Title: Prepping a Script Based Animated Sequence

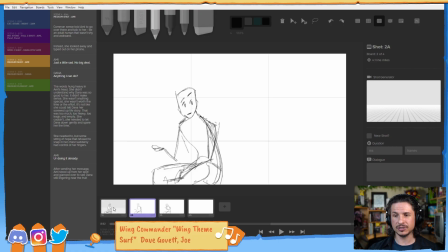(33:10)
So again, I used the base here, and I just drew some quick, like, just idea storyboards. Scared of people.
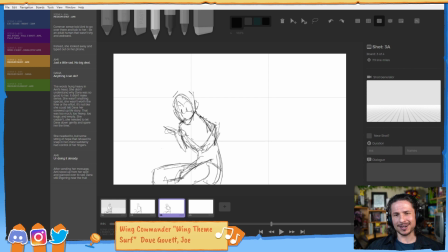(33:23)
I know that feeling all too well. On camera, oh, no problem. In person, and anyone who's met me in person, you guys know, Sin, you know. In person, I am so bad at talking to people. It is awful. Terrible. So I just did this quick drawing here, just to kind of get an idea. Does this work?
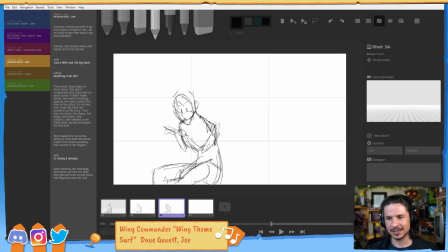(33:43)
Does the change happen well enough? Okay.
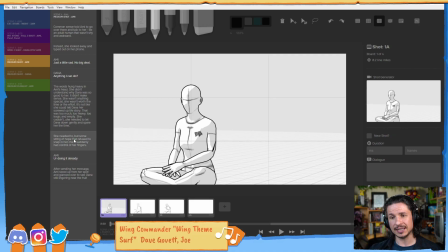(33:48)
Then we go to a medium shot. So at the end of this shot, she messages, this is going to be a long shot, by the way, this one here. So she messages Dana, and then I want to see Dana's reaction. So we cut again.
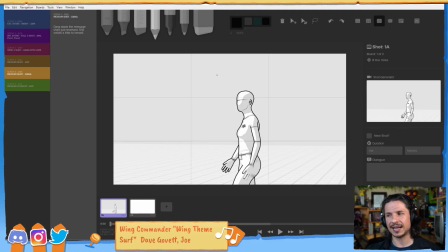(34:06)
But because we already established the relationships between the characters, I don't need to go back into a wide 2-shot. We can just go in closer to Dana, the second character. This way it's easier to see her reaction.
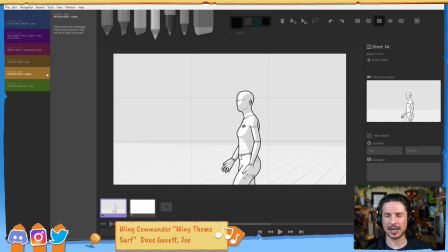(34:24)
Now, this is the shot I still need to work on because I'm not exactly sure the scenario, and I'm going to talk about this a little bit more. How to make sure this reads super clearly. Because there's a lot of information here that needs to be sent through to the audience
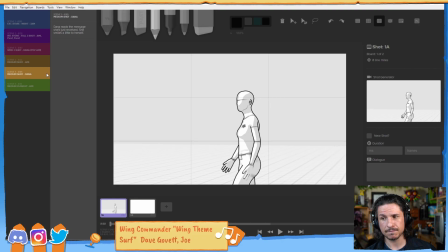(34:40)
in a way that registers clearly, quickly, and gives a reason why the character didn't walk up to the other, why they're messaging on their phones even though they're in the same environment. So this one's not quite done yet.
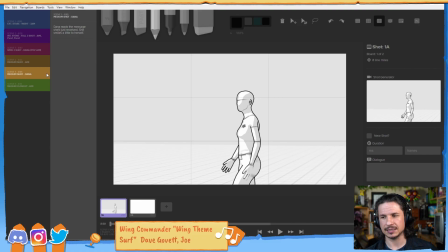(34:53)
I'm still trying to come up with different ideas, but at the moment in the book, she is working. They're basically closing the store at night. She's restocking the shelves. The other one's preparing to leave.
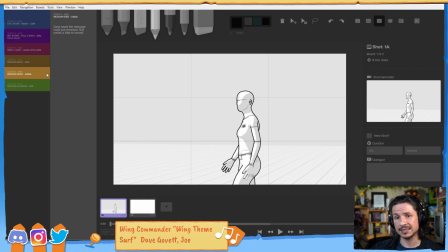(35:06)
So she would be like carrying boxes or putting things on shelves and just checking her phone periodically. So that's kind of the original story, what's happening. I might change that to make it work more clearly and more quickly to the audience.
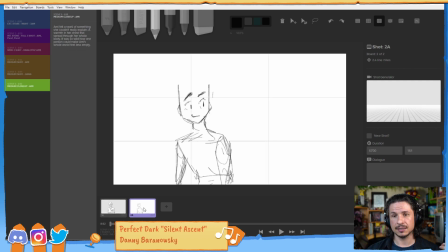(35:27)
And then we cut again, and now we go into this medium close-up of Amy and her final reaction, because I want this to read emotionally very clearly. Okay, so we got through all that and we storyboarded it.
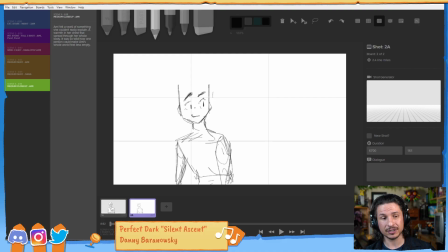(35:44)
Now, this is not a linear process. This was a lot of going back and forth. So going back to my script and going, okay, what do I want to have here?
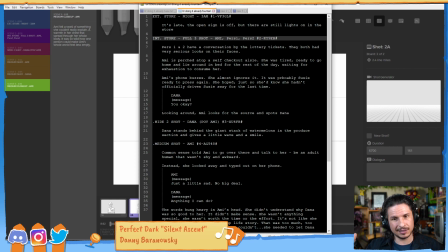(35:57)
What do I want the audience to think about and register in these moments?
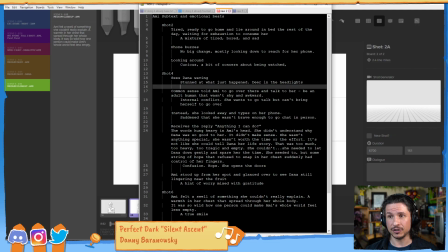(36:05)
And what I ended up doing was I just made a new document and I wrote down the subtext and emotional beats. Now, all of this here that I'm showing, this is not complete. I'm still working on this. I was literally working on it last night. I got most of this done last night before I went to bed.
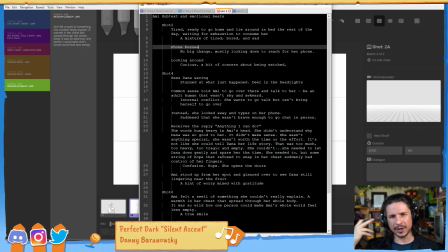(36:24)
So I just went through and quickly, thinking of each scene, I wanted to write the subtext that I wanted the audience to read in here. Now, for anyone who doesn't know what that means, subtext is what the character is actually feeling when they are doing something,
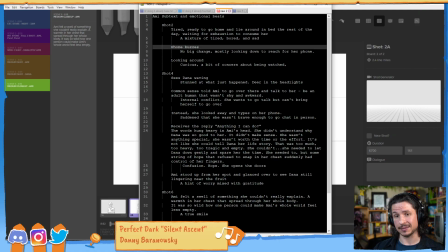(36:44)
or what the character is actually saying when they say something. So my favorite example is if someone says, hi. That saying hi means hello. Yes, we all know that. But the subtext can be very different. It can be hi, as in, oh, it's good to see you.
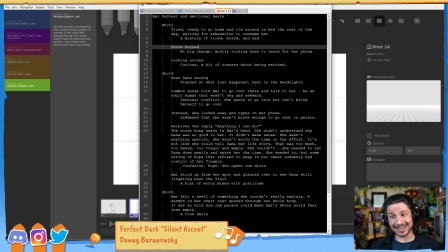(37:03)
Pleasure to meet you, kind of thing. Or hi, as in, oh my God, I haven't seen you in months. How are you? Hi, how's it going? Now they can just go, hi.
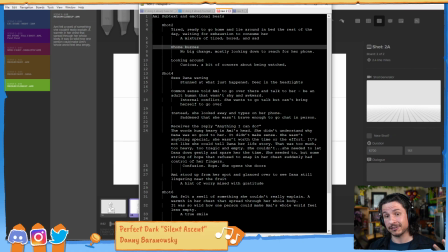(37:13)
That subtext is totally different, and the way that shows on their face is going to be different. You can go, hi, hi. Same line, hi, but now it's, oh, it's you. Yay. My day's complete. Sarcasm. Yay. Hi.
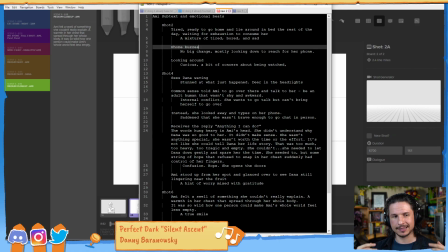(37:34)
Or hi. Whereas just, yeah, exactly. Hi. I hate the fact that I got to see you today. My day is ruined. It's the same line, but totally different subtext.
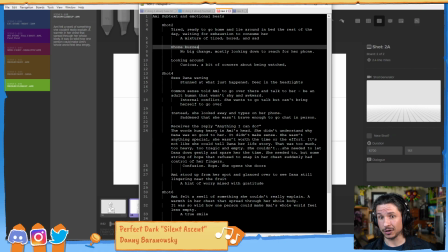(37:50)
And in this case, this is the whole goal of this shot, is subtext. The character is sitting there. That's very easy to do. Just have a character sit, done. But the emotions and the thoughts have to read clearly through each moment.
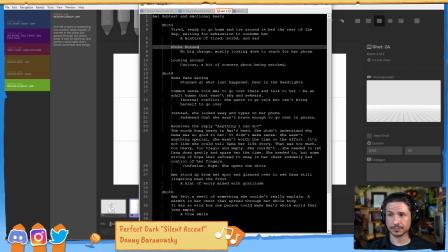(38:07)
So I went through and I wrote all that down. So, for example, we have shot 2. This is the full 3 shot where we have Amy on the just sitting down and ready to go to bed and go home.
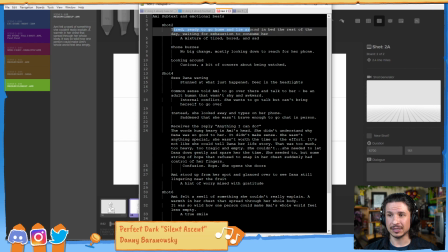(38:26)
She's just tired. So I did that. I took the line of the script, so tired, ready to go home and lie around in bed for the rest of the day, waiting for exhaustion to consume her.
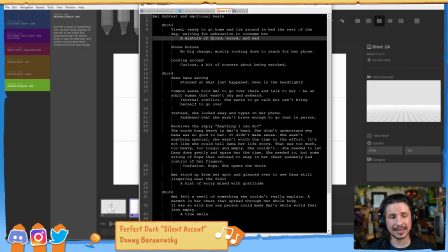(38:40)
It's basically a mixture of tired, bored, and a little sad. She's got nothing to do at home. She's just going to be lonely. Then her phone buzzes. And story-wise, if we go back to the original here, when her phone rings, she almost ignores it.
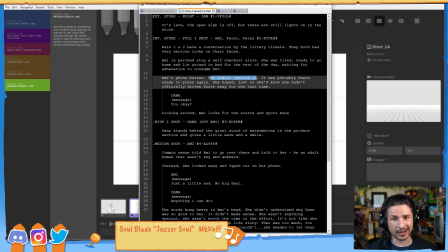(38:59)
It's probably this other character who's just trying to contact her, and she doesn't really want to talk to them.
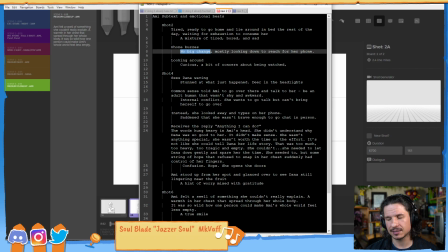(39:06)
So the phone buzzes, no big change. You would hear the phone buzz and it's okay. And then it rings again. Okay, let's take it out. But she doesn't really care. There's not a big emotional change here because it's not anything out of the ordinary.
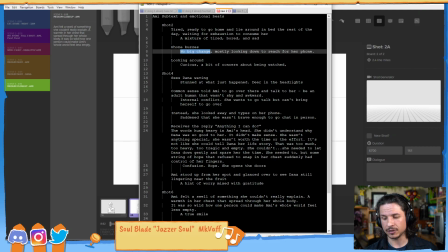(39:26)
I want to make sure that's clear. I don't want this character to be sitting there bored and then phone rings. Oh, let's take out the phone. And this big reaction, because that's not an important bit of the story right now in terms of her emotional reaction.
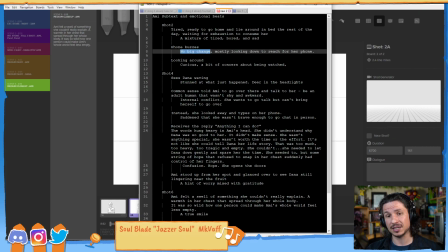(39:42)
To her, this is boring. This is mundane. This is something she doesn't want to deal with. But then she reads the message and she sees that it's from someone else, from Dana. So this is when
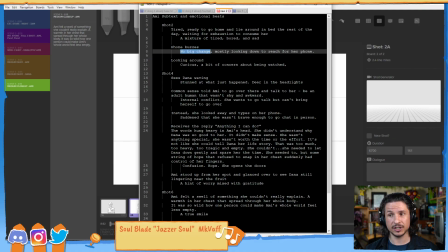(39:56)
She perks up and starts to look around. She's curious, a kind of bit of concern about being watched. Like, where's this person? Why are they texting me? Where are they? How can they tell I'm sad? There's all of these kind of emotions going through her head.
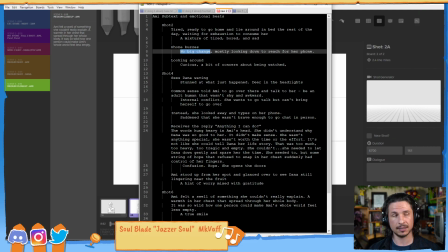(40:14)
It's not just up and then look robotically to see the other person. There's curiosity, confusion, worry a little bit. All of these things would help sell the scene.
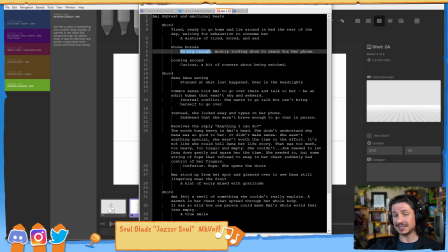(40:30)
Now, if it's a different character, you can have totally different subtext. This is the thing. This is based on your character. And like I was talking about before, how when you have a sequence where you have multiple characters, it's very easy for them to start feeling the same.
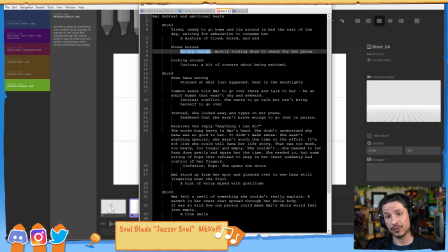(40:45)
This is how you break out of it. You start thinking of how this character would react in this situation. And you break it down. You put the subtext of each moment.
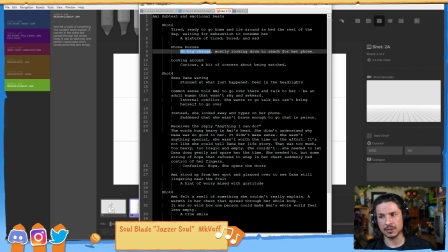(40:58)
What are they actually thinking? What are they feeling at this time? And this might change. So for example, one area I'm not too sure right now how I want to sell it is when we go to shot 4.
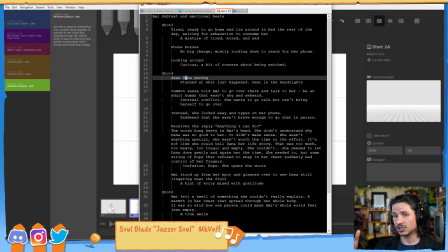(41:13)
So it's going to be shot 2. She looks around. It cuts to shot 3. We see Dana in the back kind of waving and like, oh, hi.